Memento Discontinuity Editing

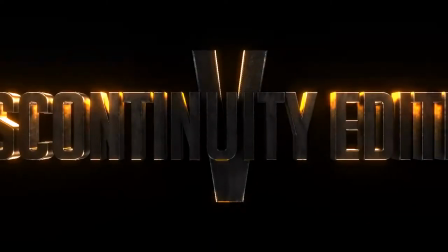Continuity editing is when scenes are edited to follow a logical narrative progression.
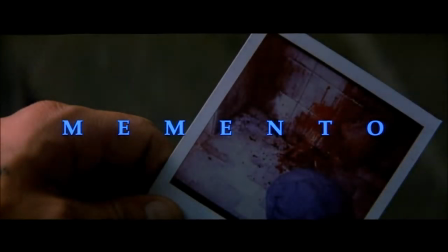Discontinuity editing is editing that breaks this pattern. It is often done to elicit a response from the audience.
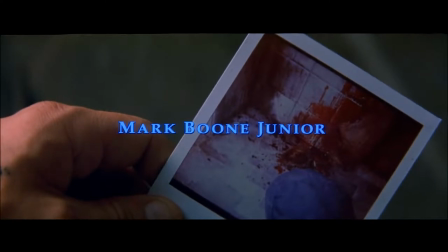It's commonly used in horror and thriller films. In Christopher Nolan's Memento, it's used to allow the audience to experience the condition the main character, Leonard Shelby has,
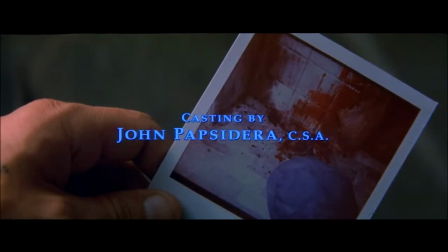and terror-grade amnesia. a condition that affects the short-term memory and inhibits a person's ability to create new memories.
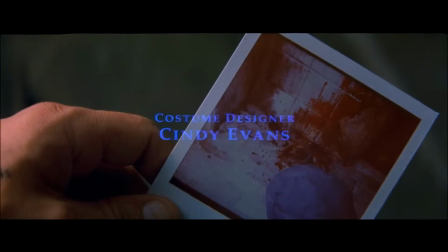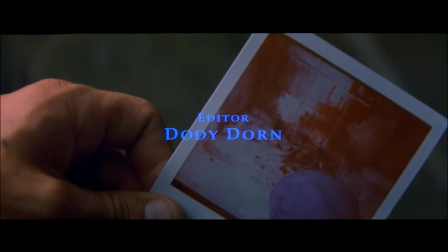Here we see Leonard's hand shake the picture. The image begins to fade away, the opposite of what happens when you shake the Polaroid.
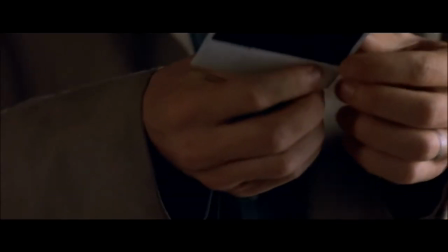As the picture reverses into the camera, we realize that at this point the scene is moving in reverse.
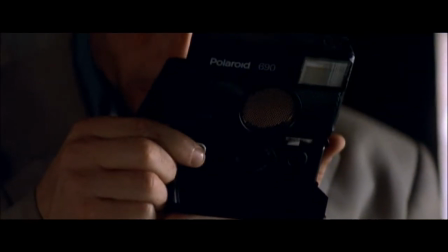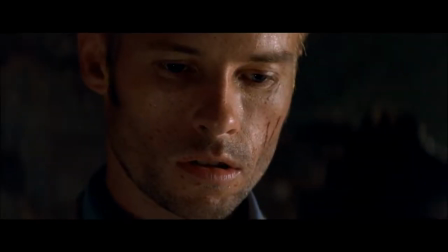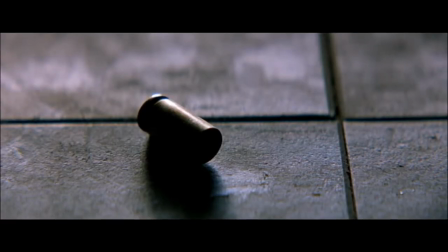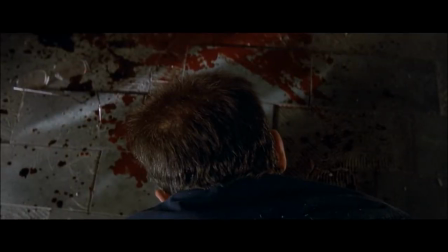Here we see a series of still images before the scene continues playing backwards.
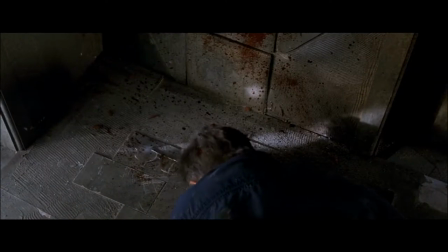The reason this scene, which is the first scene of the film, plays backwards is to set up the sequence order for the scenes that are shot in color. The next scene in sequence is black and white, Leonard's narrating, an example of non-dietetic sound.
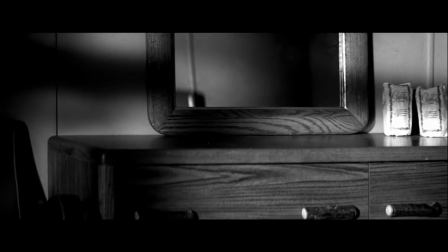We learn via Leonard's narration that he doesn't know where he is or why he is there.
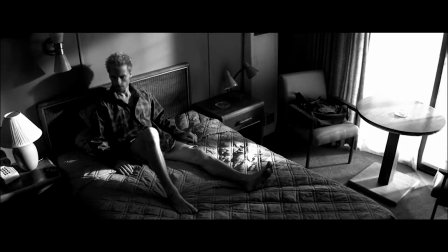Because this is the second scene of the film, we as an audience don't know either. We know as much as Leonard, which is very little.
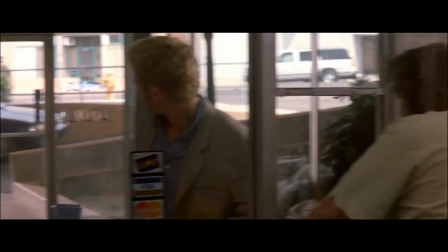Once again, the scene is colored. Here we see a color of a Polaroid of Teddy, the man Leonard killed in the opening.
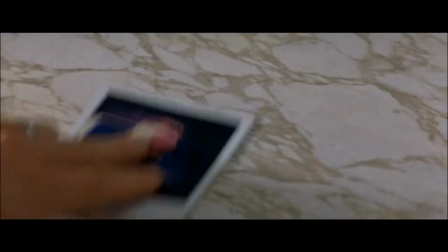As the audience assume Teddy is still alive due to the fact that he is asking the desk clerk about him.
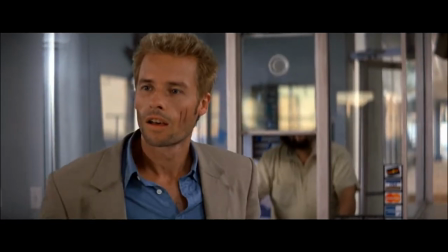As Ted pops his head through the door and greets Leonard, we realize that he is in fact alive.
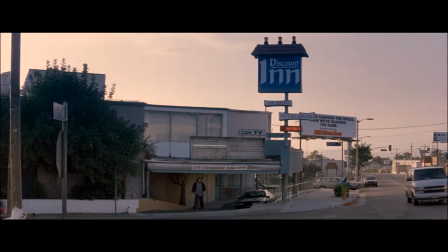Here Leonard mentions his condition to the teddy. From that we glean that he has a problem with his memory.
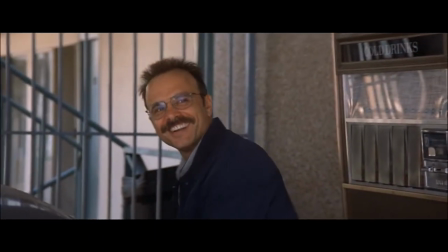He can't form a nuance. As they argue over which car to take, Leonard brandishes a picture of the car at teddy.
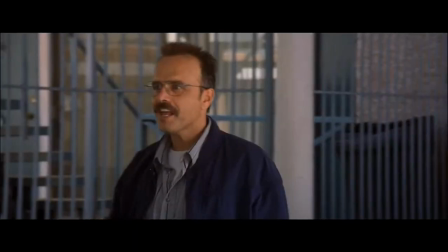From this we figure out how Leonard keeps the track of people he knows and the items that belong to him with pelaroids.
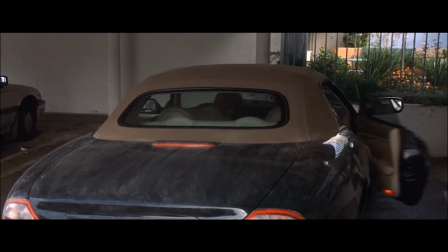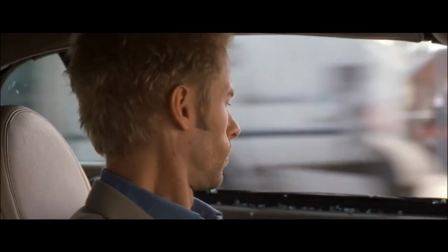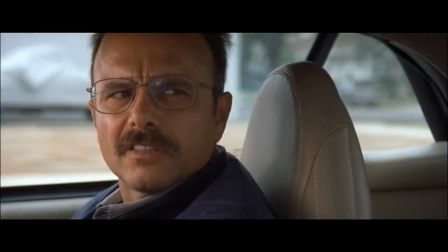I can get that fixed for you. So where to, Sherlock? I got a lead on a place.
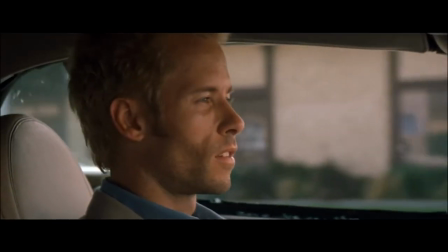What the hell do you want to go there? You know it. Yeah, it's just this fucked up building. Why do you want to go there?
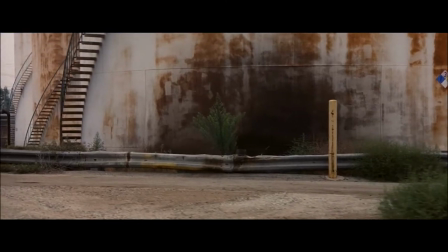Don't remember.
When Leonard suggests he and Teddy check out a building, he has a picture of Teddy objects, suggesting the building isn't important.
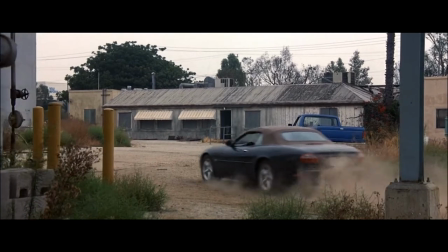This is one of the first indicators we have that Teddy knows more than he's letting on, and likely more than Leonard.
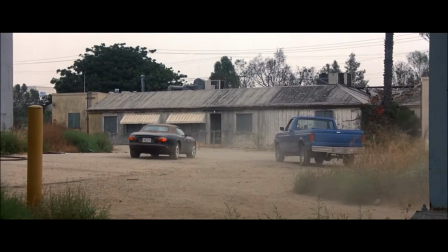Leonard suggests someone is there when he sees the truck. Teddy objects again. Leonard counters that the tracks are fresh.
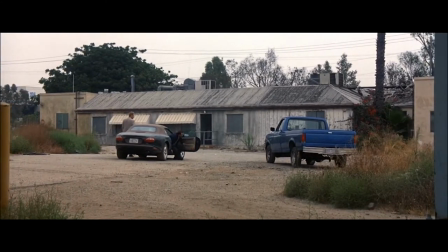Teddy responds with a quip, but doesn't argue. This is another indication that Teddy's knows more than he's letting on.
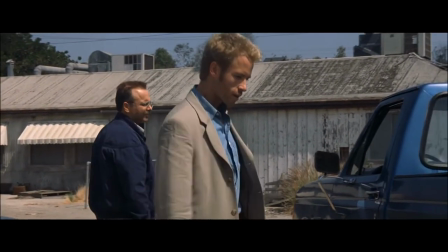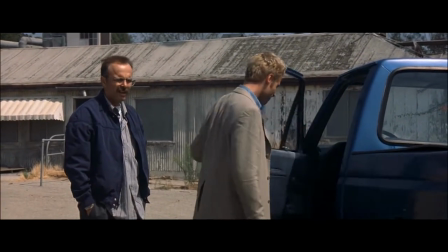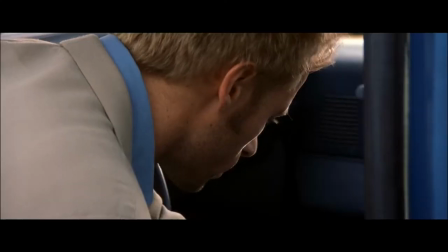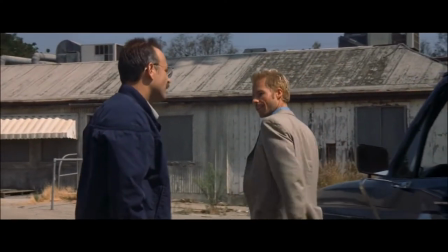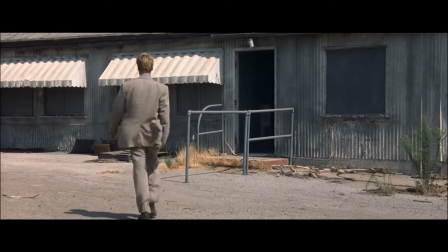They go inside the building. It looks like the same building from the opening scene. This is a clue related to the way the scenes are ordered, specifically that they are playing in reverse order.
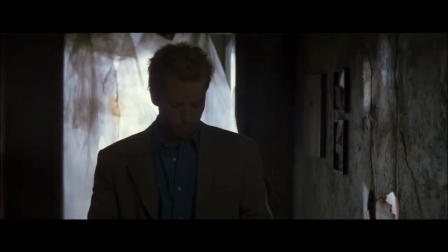When Leonard attacks Teddy we can assume this should occur before the opening scene of the film.
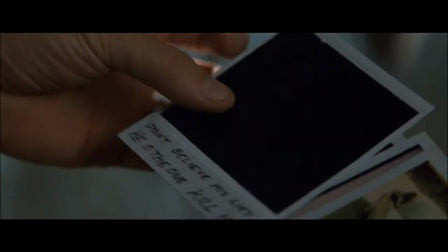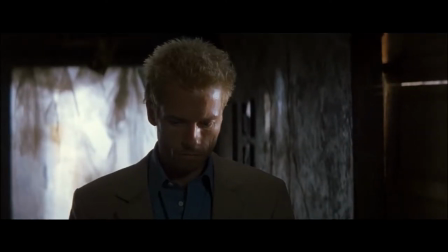Teddy tells Leonard here that he doesn't have a clue. From this we learn that Teddy does know more than Leonard.